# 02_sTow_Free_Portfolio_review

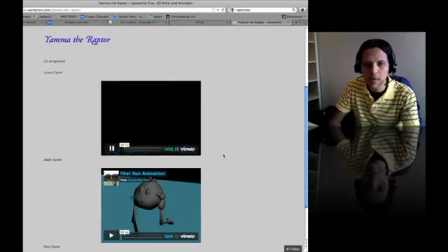[4:32]
So let's play this one.
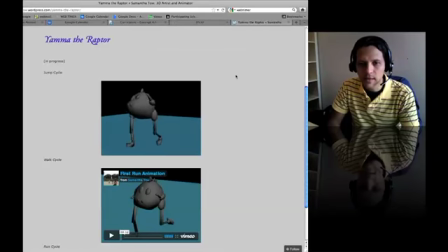[4:38]
Nice. Yeah, you see that's getting more personality. This would be more a personality walk. So you can rename that file, instead of just like a walk, cycle, or the name, it's actually, let's see, walk cycle.
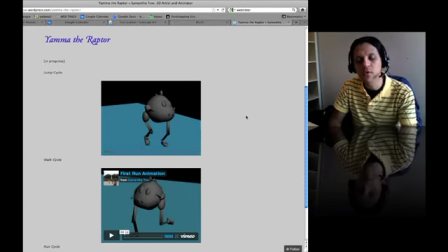[4:55]
Yeah, this would be a personality walk cycle, because he's not just walking, plainly walking, but he's walking with an attitude. And then that's cool. So let me just play that. Yeah, right there. So in this one, a couple of things I've noticed right off the bat.
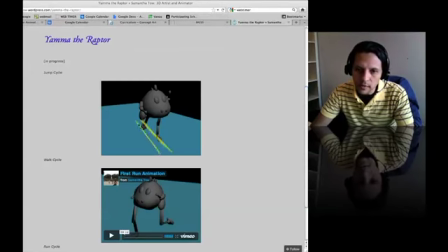[5:15]
You see he's moving his feet like that, just going this way, and then we usually have arcs that are going out like this. Let me just actually get you like a 3D arrow so you can see it better.
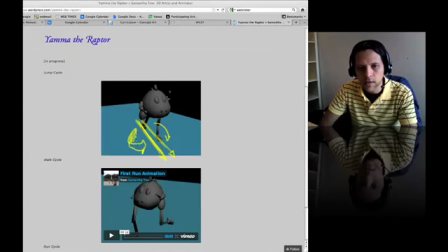[5:31]
Yes, yeah. So this is the inside of that arrow. So they're going out with arcs. That's the way we actually move. And then what's happening on this animation is that they just go up and down like that.
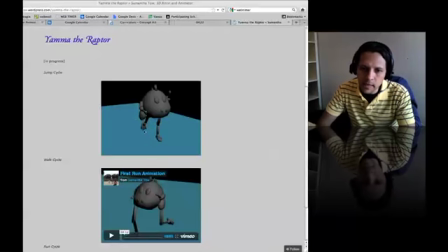[5:46]
Also, one more thing that's happening is that they seem to land and then to take off on the same point. So let's say this one lands right there. We kind of like modify that as well. Like that point can actually go and then land somewhere here. So the arc would be going out and then like this.
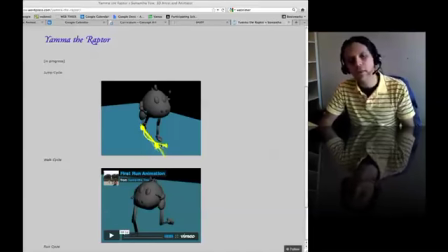[6:03]
And this would be more something that you see maybe in cats. You know, they walk like this, so the foot would be kind of like crossing the line, or going out and then going in, and then that's why the other foot just kind of like has to go in an arc.
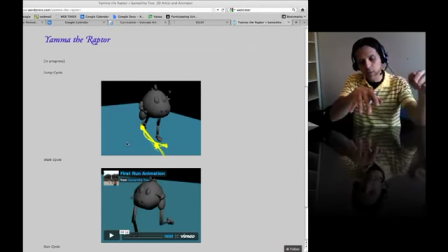[6:17]
You know, anatomy wise has to be going open on the outside and then goes back in to the inside. So yeah, keep that one in mind. Let me play it again.
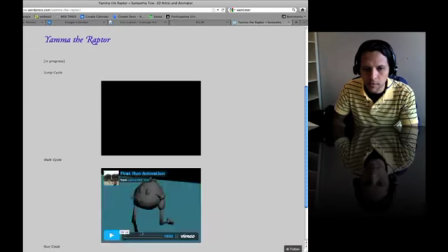[6:31]
Actually, let me play the other one. Yeah, that's kind of cool. The anatomy of the character that you have here, it seems that it's forcing you to keep the legs open.
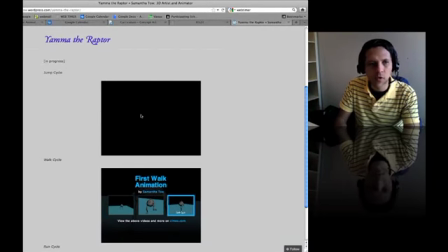[6:48]
Because if I draw that guy from the front view, it seems that he would be more
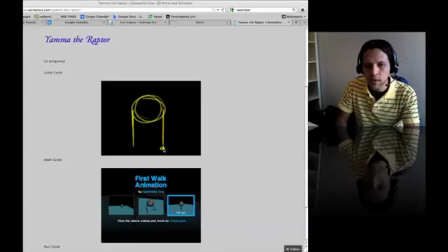[6:54]
like this, like that, and that's kind of cool. That would be okay, but still, you can try to see how you can do things like that foot can actually go in like that. Yeah, don't be afraid of changing the anatomy,
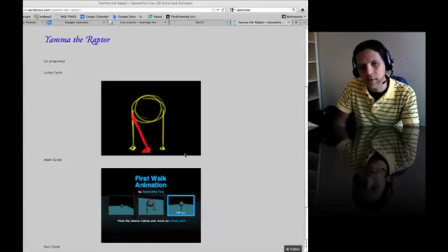[7:11]
and the main thing is that we as we animate, we try to modify the three axes or animate in three axes. So you have X, Y, and then Z. Z is the one that we kind of like always miss, but in this one would be the X. So just try to move that one on that axis as well.
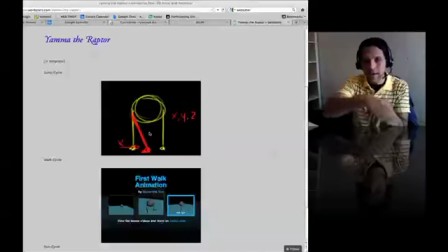[7:29]
So when he's running again, you can open them up and then go in as well, which would be nice.
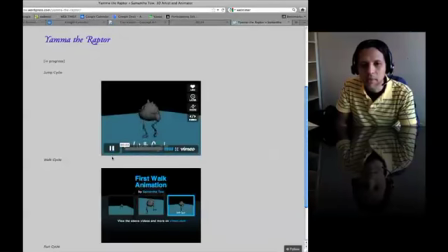[7:36]
And then all that just brings more believability to the animation here.
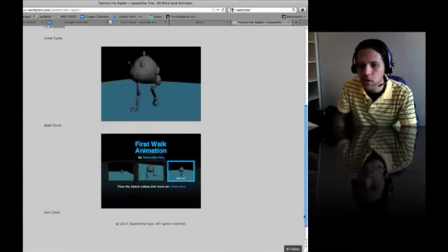[7:44]
Yeah, I like this one. That's a complicated walk. Let me see. I think you have one more.
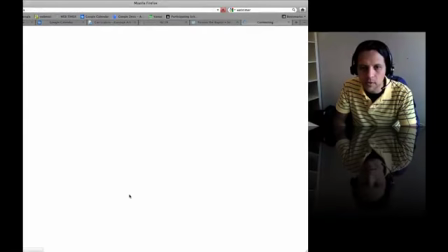[7:49]
You have one, two. So this is untitled. Let me see what that one is. Oh no, it's opening on.
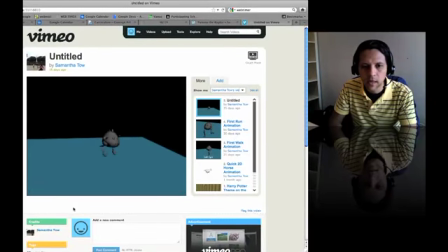[7:56]
Nice. Okay, so it's bigger. Yeah, so that's a walk. Sorry, a jump. Um, Yeah, so it's basically animation principles. Like now, it seems that you're getting to know the computer and how that process actually works with the computer.
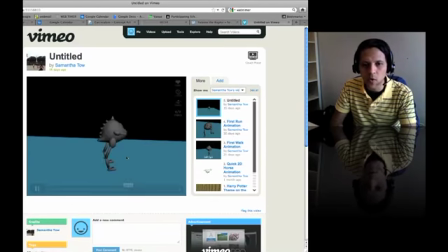[8:14]
You also now need to get to know the animation principles.
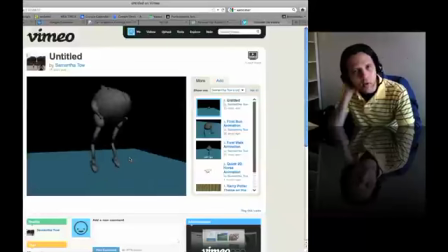[8:19]
You know that regardless if you're animating on the computer or classical animation or flash animation,
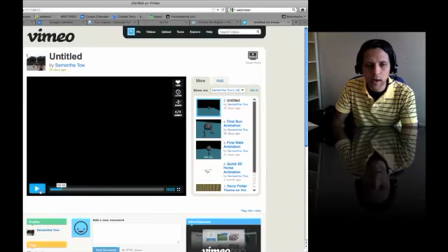[8:26]
this would be something that applies everywhere. So as this little guy is jumping, would be kind of like the same thing that I pointed out.
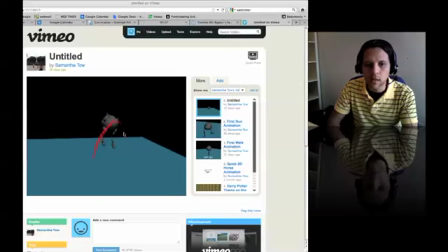[8:34]
So this is very basic, and once you get it once, it's easier.
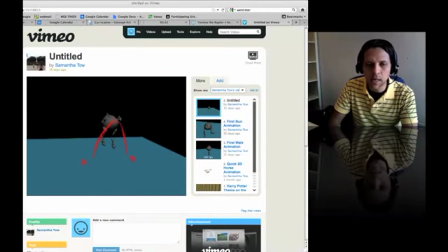[8:41]
So he's jumping from A to B, and then we have breakdown pose up here that would be A1. So that's keyframe, keyframe. That's another keyframe or breakdown pose. But then the important thing is that this one has that slow in because of gravity.
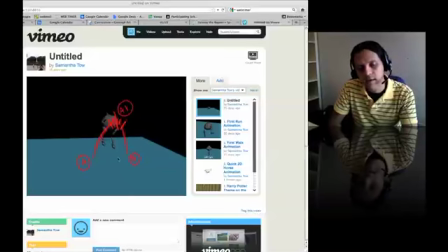[8:57]
That would be that as it's going up, slowing down, and as it's going down, it starts slowing, speeding up or slowing out. So that's one thing that I mentioned on the other ones. And if I change my
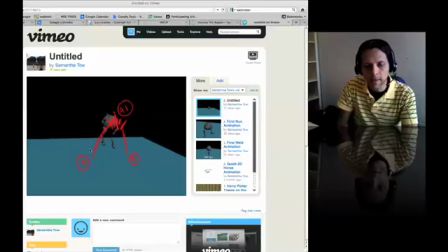[9:14]
color here, it's kind of like the same for the drumsticks, that you can have an anticipation here.
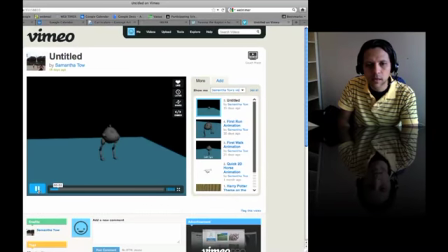[9:22]
So before he goes down, he has to go up, or before he go ups, before he has to go down. You kind of have it right here. This is nice. Yeah, just watch that foot.
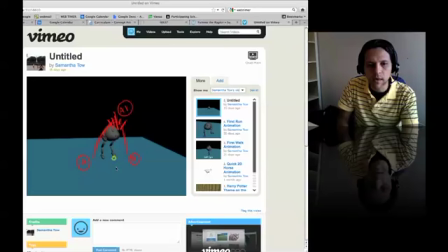[9:33]
When he's going down, this foot should not really be moving right there because that one has all the weight. And then we know that because basically of body mechanics and physics and things like that.
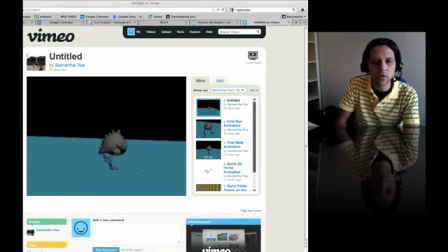[9:47]
So yeah, it's just little things. So just work on the more on the animation principles.
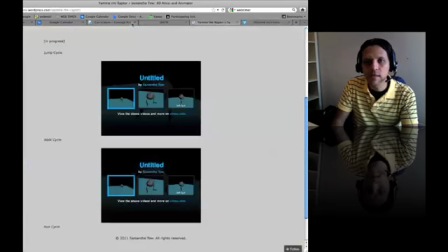[9:55]
Let me go back to the side and see what else you have.
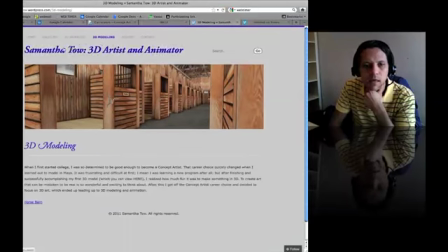[10:00]
3D modeling, horse, barn, about you, and then you have more.
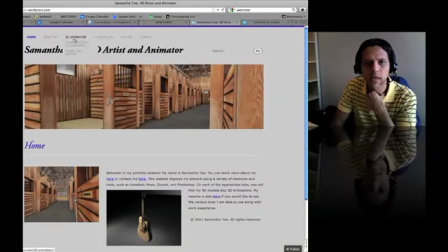[10:11]
Yeah, let's see. Yeah, that seems to be pretty cool. I'm just gonna stick to the animation, and doesn't seem that we have more.
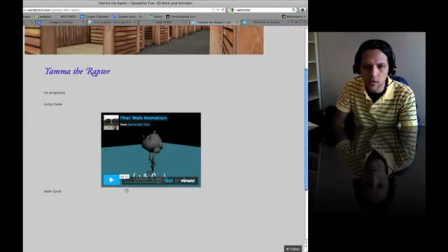[10:18]
So jump cycle, let's just click on this one.
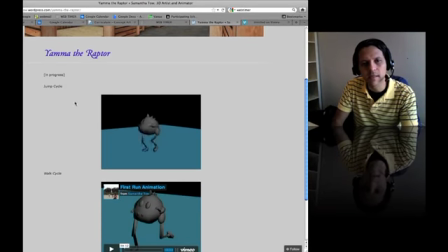[10:23]
Yeah, it says jump cycle, but I think this is missing some of the clips.
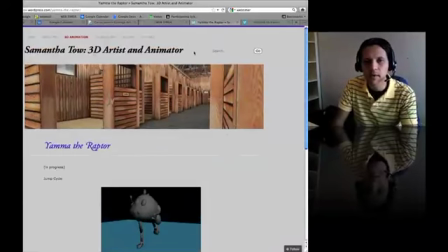[10:27]
So yeah, if you go to any website of a professional animator, they would have something like, let me just go to mine.
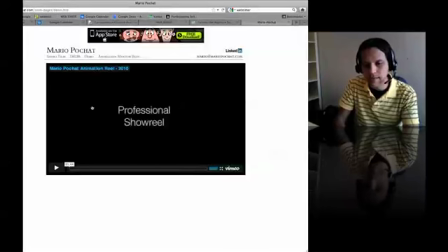[10:39]
So it opens on the first page, and then you click on the demo, and then that would be that's the one that you won't just want to make it easier for people to watch it. I know some of my friends, they have the same thing. Let's say I know this guy Mike Yonke, he's at Sony, and if I click on this one,
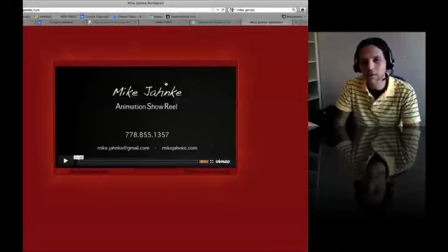[10:56]
that's his site, and that's pretty much his website, because he's an animator. He wants people to go in and then don't think about where to click.
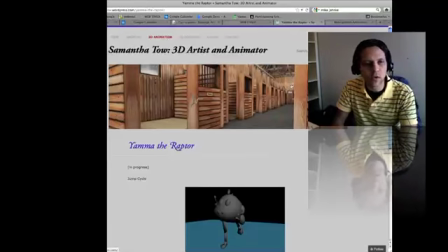[11:06]
Yeah, alrighty. So thanks so much. If you have any questions, you got my email right there, and hopefully you like this critique. Thanks.